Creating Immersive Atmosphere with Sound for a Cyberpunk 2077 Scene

Now to the footsteps. These are footsteps that really have a nice wet sound.
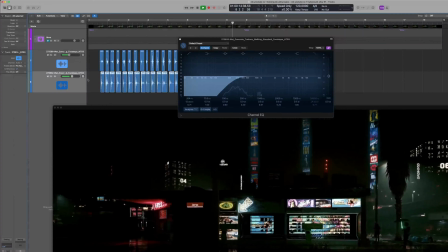I will be layering them with really distinct footsteps on concrete. Because cutting these sounds and syncing them to the footage is not very interesting to look at, I will speed up the footage here.
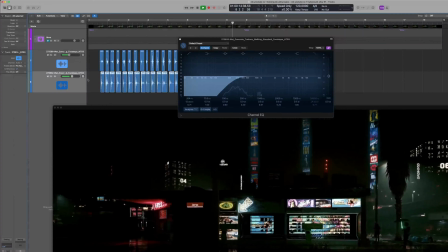In general, footsteps are really important in this case because they have the ability to make the 3D scene feel real. Right now it sounds really bad because they can't really stand on their own.
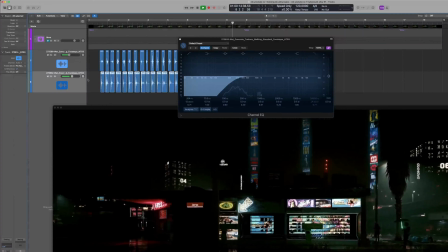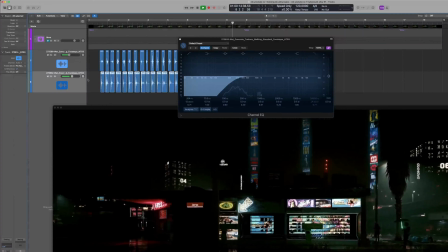With pitch shifting and also high pass EQing, they get a bit lighter and feel further away.
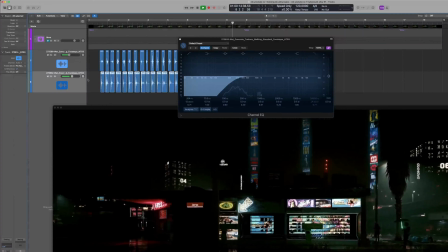Next, I pan them with the binaural panner as well,
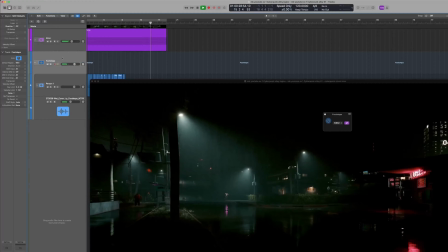and also adjusting the distance and the size of the reverb.
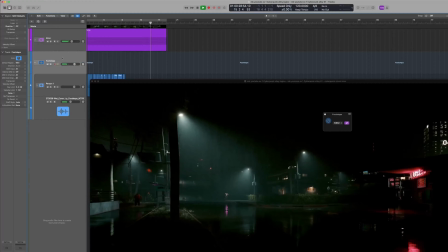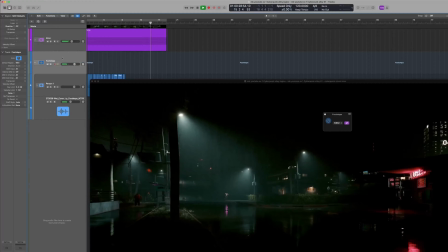For the second person, I pretty much do the same thing, so I think we will skip this process.
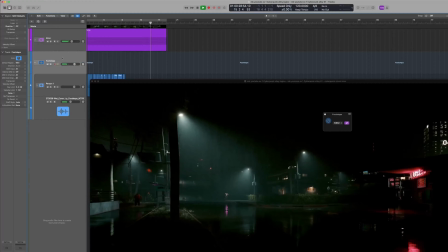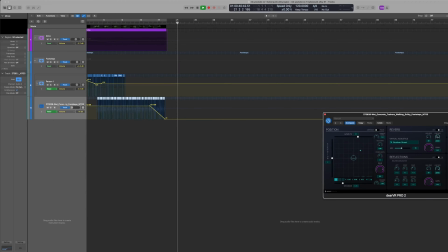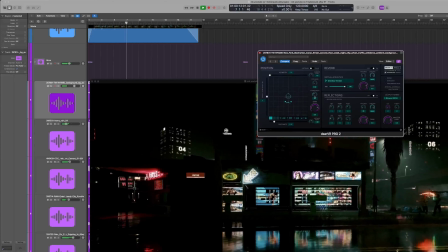Next, I really think I need some neon buzzing sound. It is a bit of a challenge to get it to work because the rain sounds are already very noisy and mask everything.
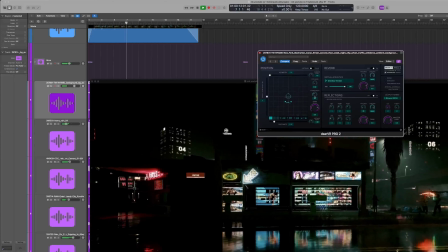Maybe I should try to place the traffic ambience behind us so the neon sound gets through a bit more.
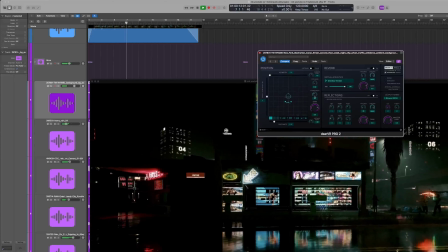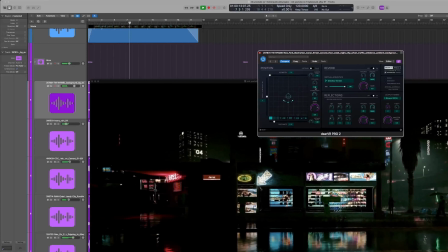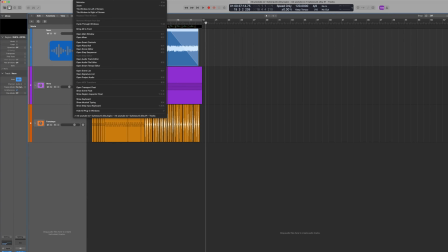Hey, that worked.